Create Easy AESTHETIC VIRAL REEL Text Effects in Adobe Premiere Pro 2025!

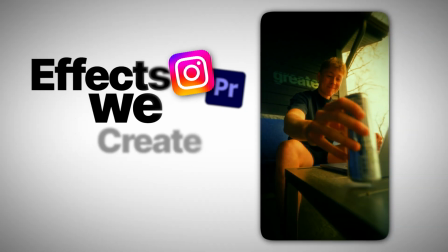0:00 this video, I want to teach you guys the exact text effects that makes all my
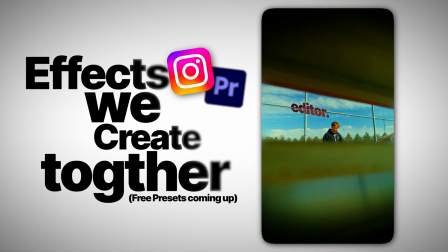0:05 B-roll just stand out more and just creates this really nice, simplistic, minimalist, really clean aesthetic look that makes all of my B-roll, my A-roll, just 20 times better by just simple text effects that you can do easily inside of Adobe Premiere Pro. So my name is Thorsten Roscoe and let's get right into this video.
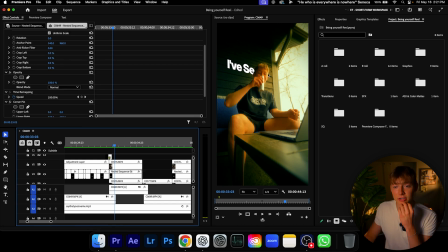0:28 So this first effect you can see right here, it kind of, I would say like 3D rotated effects. It looks like it's kind of right on the wall of me, like right here. And then I turn it off. You can see it just goes behind my head and it doesn't really look nearly as well and aesthetic if you go here.
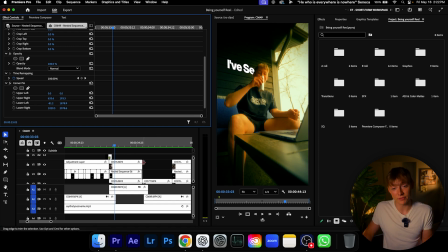0:46 I'll actually teach you guys some like other things I would do to improve this effect. But for right now, let me teach you how I did this. Now I'm gonna delete the effect and then I'm gonna search up the effect that does this. It's called the corner pin effect. I've been recently doing this a lot on my reels and I absolutely just love this effect.
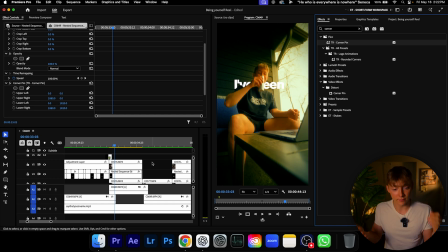1:04 So once you have your captions or whatever you're doing nested into a sequence, and if you don't know how to do that, just highlight the ones.
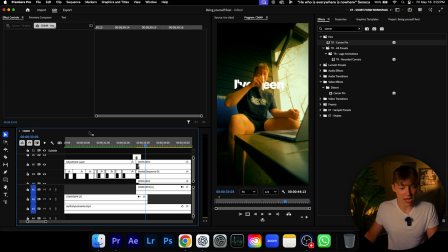1:12 So imagine we're doing these right here. Just highlight this. Let me blow this up for you guys.
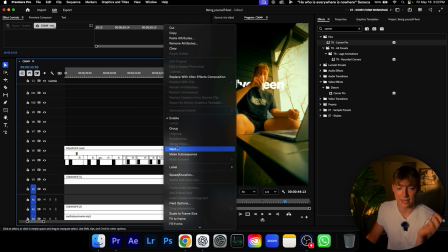1:17 Highlight the ones right here and then just right click and then hit nest, or I have my keybind as 6 and then you can just nest it.
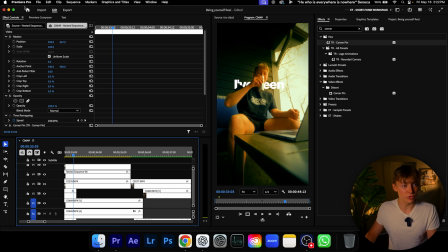1:24 Now that you have it nested, we're gonna come into the effects, click on it, and then you have to zoom out.
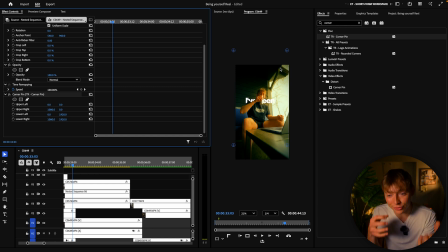1:31 Now you can see there's these 4 points. Now it's a little tricky, but all you have to do is really just mess around with it. So what I did is I messed around with this top right one. That looks pretty good. I probably messed around with like the bottoms just too.
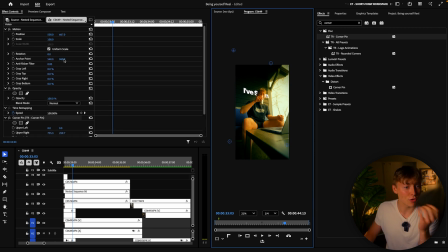1:45 And I mean, I think that's pretty good. Now, all you have to do is just bring like the motion over here. And now it looks like when I zoom back in, it's pretty behind my head.
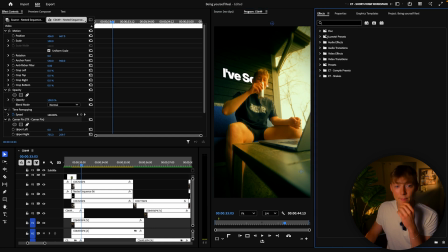1:55 We can make this effect sell even harder by coming into the opacity. And then I like to do an overlay so it actually really blends in with the background, this overlay.
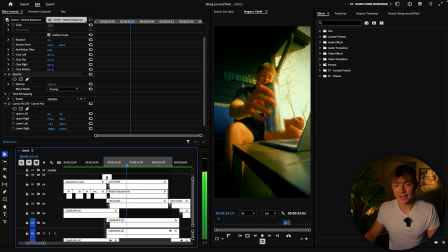2:05 And then when I play this, you can see when I play this, it kind of just really, it makes the environment like 20 times better, and it's super engaging because not only is the text blended in with this wall,
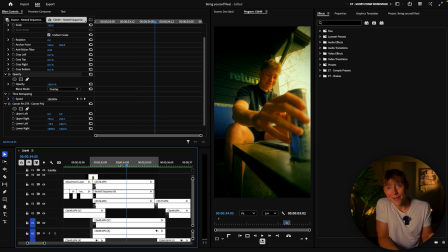2:17 but it actually is right next to my head. And usually, you know, most of the time when people are talking, you're looking at their eyes and their head, so it's like a win-win. Another thing I would do to make this effect even sell even harder is we're gonna kind of create this fake kind of
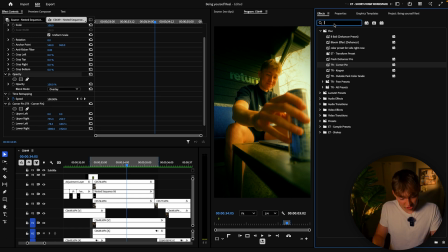2:34 background depth of field. So what I mean by that is we're gonna search up a effect called Gaussian blur, and we're gonna add just a little blur to it. So if I just search up blur, and then I just grab the Gaussian blur, put it on here, and then just make it around probably like 20, and now boom.
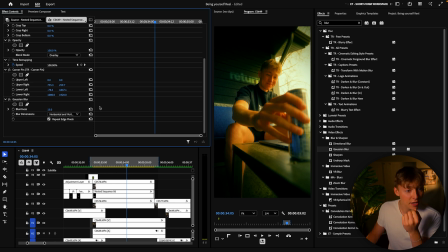2:50 Or that's actually a little too strong. Let me do like 15, making sure that if it's too strong, just tweak with it, man. That's really what we do. So now you can see it adds kind of a better effect. So this is with it off, and this is with it on. Just that little effect, but now it even looks like it's blended into the wall even more.
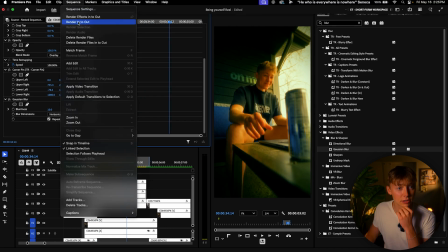3:09 Dude, that looks super clean. Let me render it really quick. Dude, that looks super clean.
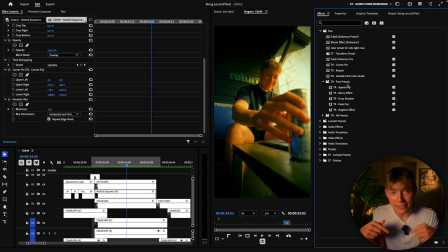3:17 You could add something like a appear up. If you guys actually go down in the link description and join my newsletter, you get some free presets that I have. And we can just use the appear up from the free presets. And then now it'll look like this when it comes in.
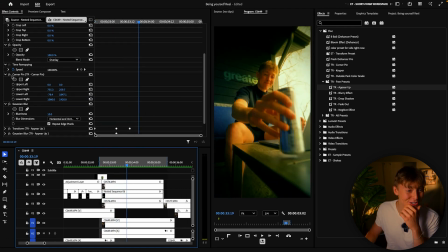3:33 Dude, that looks so good. Here, I'll do a before and after for you guys. So this is before we add everything. It kind of just looks like it's behind me, and it just doesn't look nearly as good.
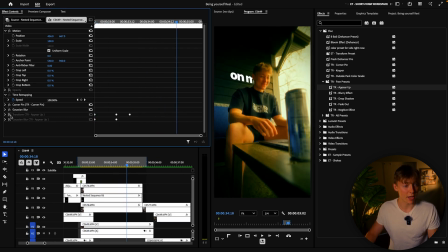3:45 You can see it's behind me. And now when you add all the effects, it looks like this. That just looks 20 to 100 times better. And we can even add like a fade out in that free presets. You can just fade it out. So now when it goes on to the next one, you can see that it'll fade out just like so.
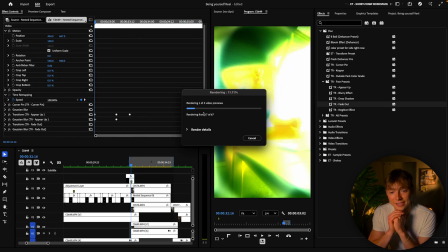4:02 Oh, let me render it. My computer has been getting cooked lately.
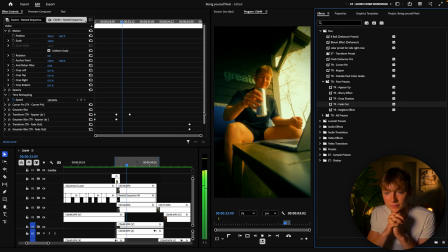4:09 I don't know why.
Seen the greatest return on my investment.
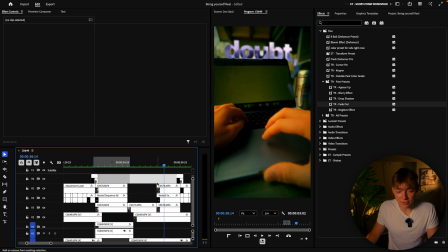4:15 So clean just by adding those little things. Now, another thing that I did on this one, there's a little bit of a different effect.
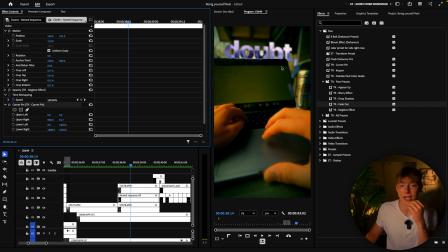4:23 Again, I used the corner pin effect so I can just make it so it kind of added and looked like it was rotated like my screen right here. But I also added the Gaussian effect also because you can see it's pretty blurry.
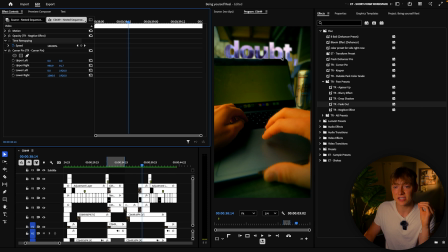4:38 And the main key difference between this one, you can see it kind of has this like really cool negative effect, and this one is just the opacity. What I did was I simply just went into my opacity and changed it to difference. Now, in the free presets that I have, you can just drag and drop it, and then it will automatically do it.
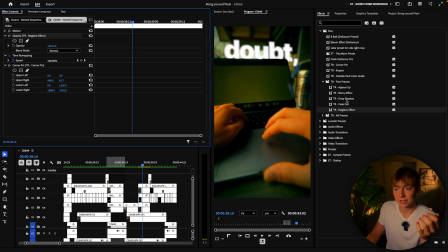4:57 So I'll show you really quick what it normally would look like. It would normally look like this, and then you can just drag and drop it, and then boom, it changes for you. So now it kind of gives you that really cool add depth. You have all these, and it just looks super duper aesthetic. And these are the things I love to add to make my videos just stand out and more aesthetic.
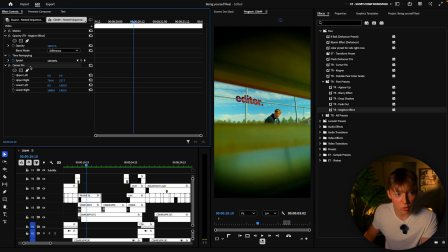5:16 Now here's another way I did it. I used the corner pin effect. Again, this is what it would look like without the effect. And then if I turn it on, this is what it does. It kind of looks like it's attached to the fence, which I absolutely love. And then I also use that negative effect that I use from free presets, or you can just go into difference and do that. And if you want to learn exactly how to get this minimalist style, I highly recommend you going and checking out this video right over here. It's going to teach you exactly how to get this minimalist, clean editing style, super easy, super fast, in just a few clicks using my editing system. And make sure to like, comment, and subscribe, and I'll catch you in the next video. Peace.